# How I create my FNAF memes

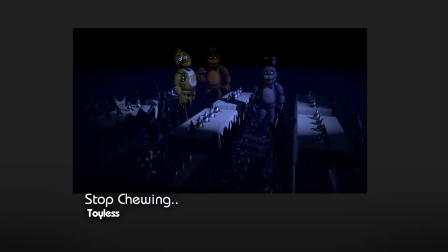0:00 So in the past few weeks, there's been an increase in these "stop chewing so loud" memes on the internet.
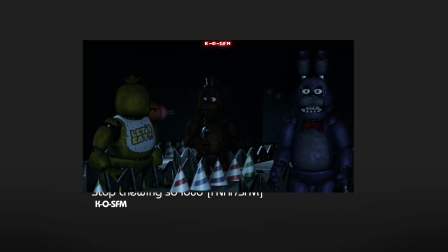0:05 I'm not going to go into why or what the meme originates from. Most of its popularity is likely because of the hype for the upcoming movie,
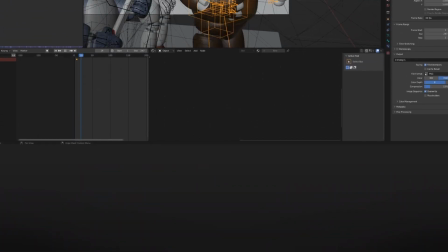0:13 but I'll go into how to go about creating these FNAF memes, or at the very least how I create mine.
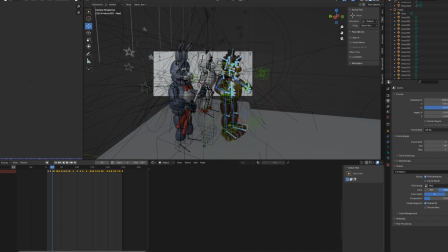0:20 There's not a whole lot that goes into them.
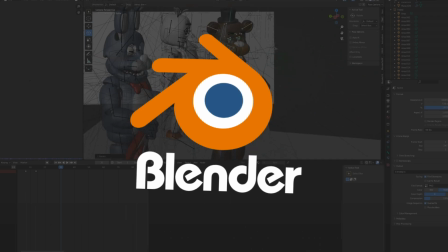0:22 I did mine within Blender as it's my preferred program, but there's been some made in all kinds of mediums, namely Source Filmmaker is a good choice here.
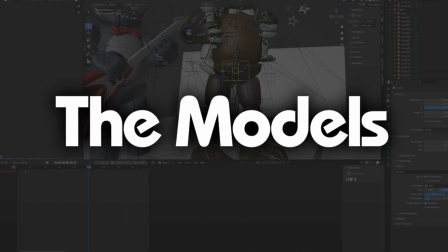0:30 To start, the models I used. They aren't my own models, they're actually the UFMP, the Ultimate FNAF Model Packs model pack.
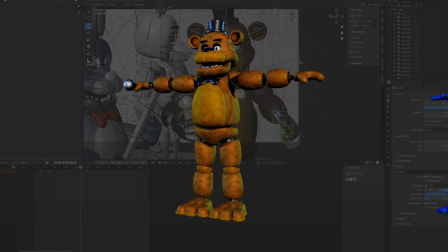0:38 I'm willing to go so far as to assume that most of these memes are made with the exact same models,
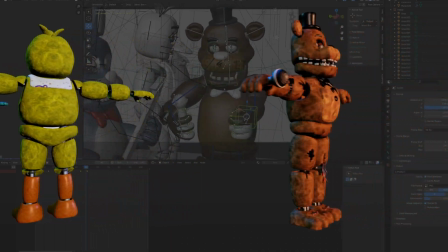0:44 as these models were created to be as accurate as possible to the first and second game respectively.
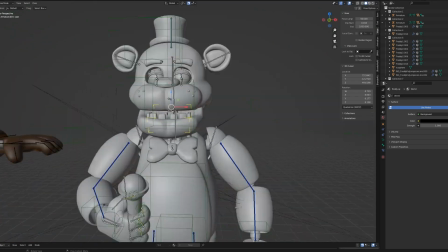0:49 I was even able to find a version of these models that came with a rig, which would make animating it less time consuming.
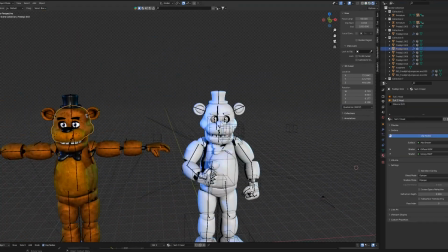0:54 Unfortunately, the one that came with the rig was actually missing material, so I had to port those over as well.
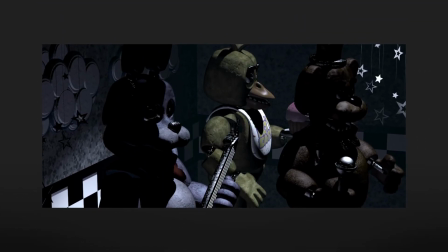1:00 For memes that actually take place from a location from the games, I also needed to recreate the lighting and setting to look as authentic as can be.
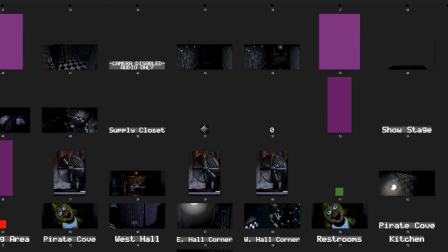1:07 So if not already present within the game files, I would go and create the background without the animatronics.
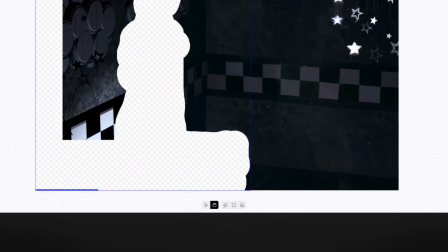1:13 For example, in my Stop Chewing meme, I used DALL-E to essentially fill in the gaps for where the animatronics were.
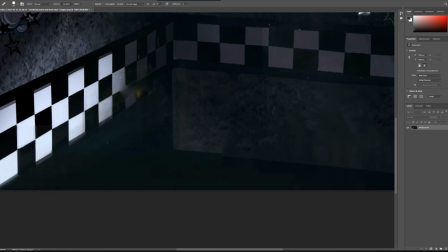1:20 Then I just touched it up in Photoshop. Once I have my background texture, I would align the camera angle to the field of view for the camera, and then add a plane to act as the background.
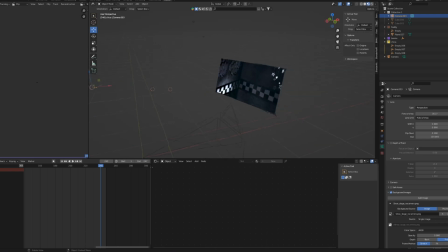1:30 I would then go and project the texture onto the plane. I also made sure to make the texture emissive within Blender, meaning it generates its own luminance and does not need to be lit.
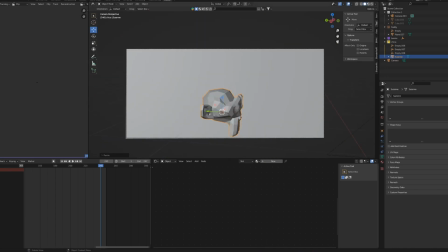1:40 And with this alone, you can actually get some pretty convincing results, as I'll show here with the Suzanne model.
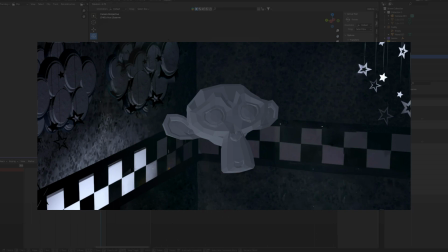1:46 But it's not perfect.
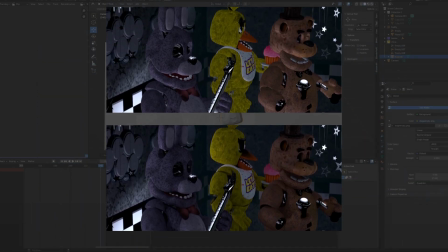1:47 Throwing the animatronics into it, even with them in pose, which I actually did after doing the lighting, it becomes clear that there's more to the lighting.
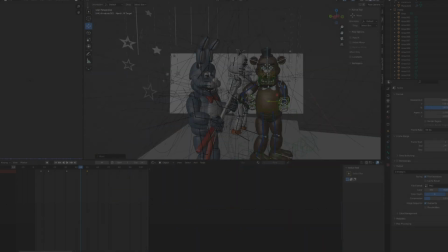1:55 Lighting the scene accordingly and adjusting the animatronics to match the pose they're in within the game is just a lot of patience, trial, and error.
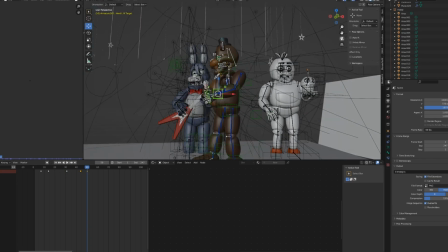2:03 I ended up using many lights within the scene, some of which used negative values to draw shadows where they were needed.
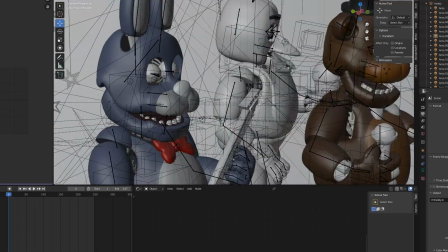2:09 And depending on what you're making, you might not even need to light every character exactly.
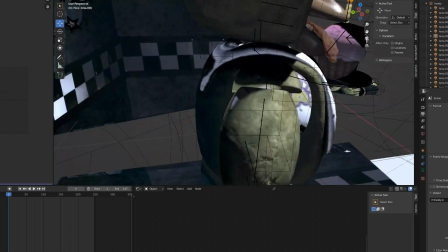2:14 Chica, for example, I did not have any lights at all, and instead projected an emissive texture of her on stage,
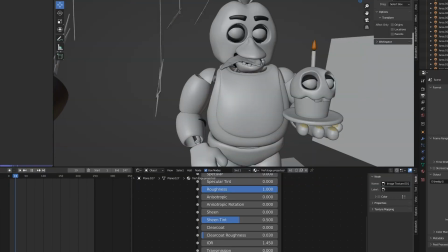2:20 as she only really turns her head and chews through the entire animation.
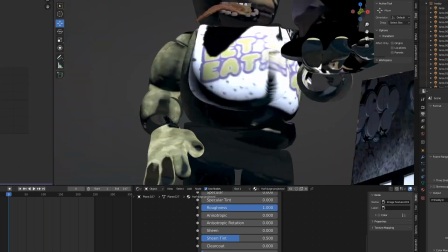2:25 And you can notice this when you turn the camera enough to see the other side of Chica. Lastly, animation.
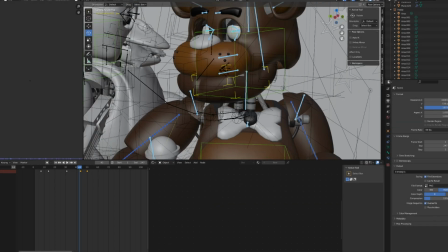2:31 This is the really fun part. This is where you get to bring the characters to life. Lip syncing can be a little troublesome at times,
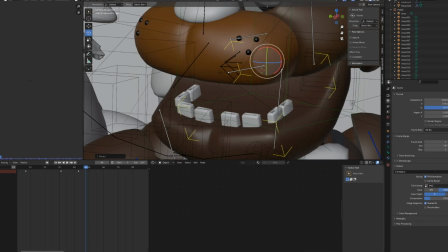2:39 but it's significantly easier than other 3D rigs to work with, as the FNAF characters only talk by moving their jaw.
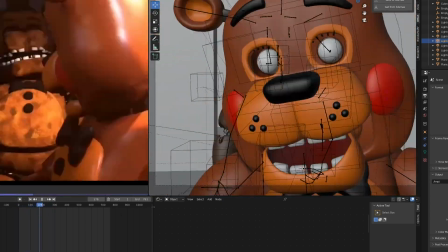2:45 There's also times I would compare my animation to other people's animations, see what they did differently,
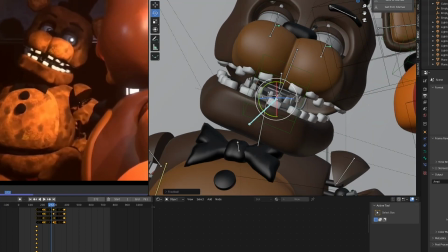2:51 and sometimes I would copy what they did if they managed to achieve a certain expression with the characters.
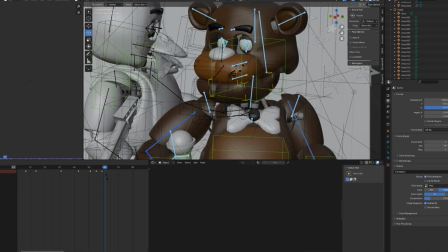2:57 The hardest part is expressing emotion and expressions through every other part of their body, especially facial features such as eyes and eyebrows.
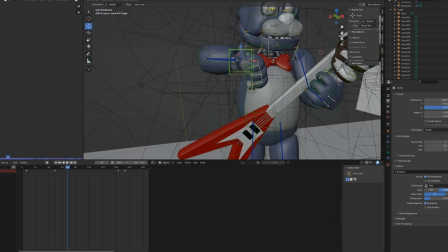3:06 Again, having a rig ready with inverse kinematics makes this part a lot less tedious.
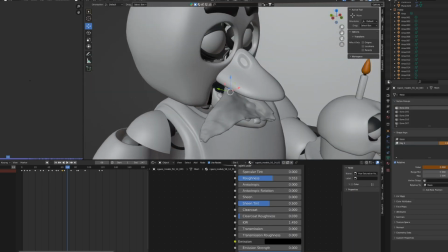3:12 Within Blender, I would sometimes also use shape keys to animate certain things, such as the pizza slice that Chica was chewing on.
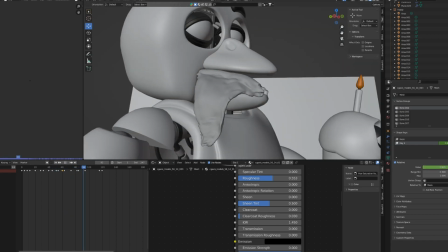3:19 And on that note, when it comes to animation, it's perfectly okay if you don't get it right on the first take.
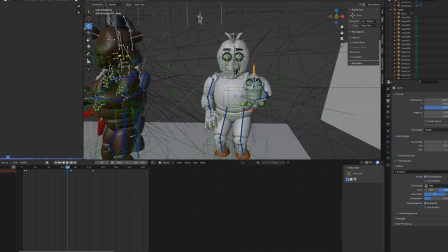3:25 Especially when coming up with skits and memes, the idea or joke can change a lot in the creative process of making it.
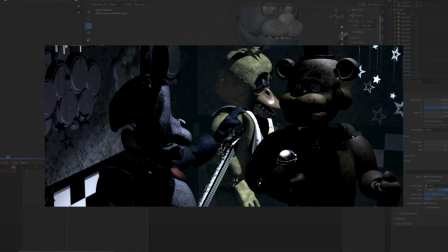3:32 When I created the Stop Chewing meme, I originally didn't like that everyone would throw Bonnie into a T-pose, because I felt lazy and I felt like I could do better.
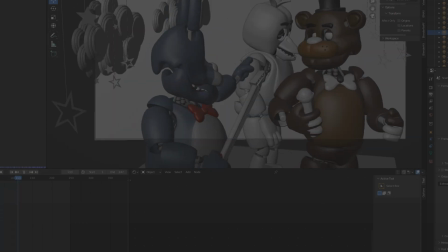3:41 I actually made a take of the meme where he instead swings his guitar.
Stop chewing so fucking loud, bro.
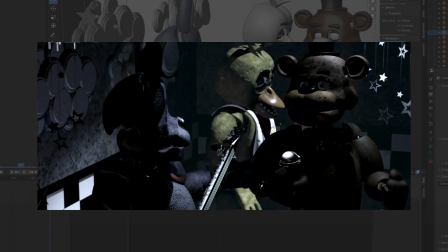3:49 Leave that little guy alone. The fuck is you gonna do if I don't?
But when it didn't look right, I resorted back to the T-pose, and I actually found it a lot funnier.
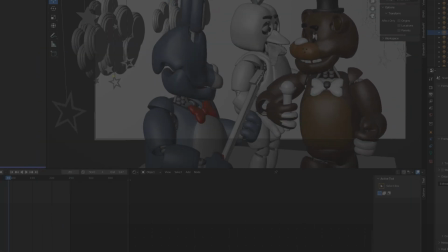3:59 So it's okay to experiment with your work. And on that note, I suppose that wraps up today's video. This is not something I would normally focus on, but I hope you enjoyed it.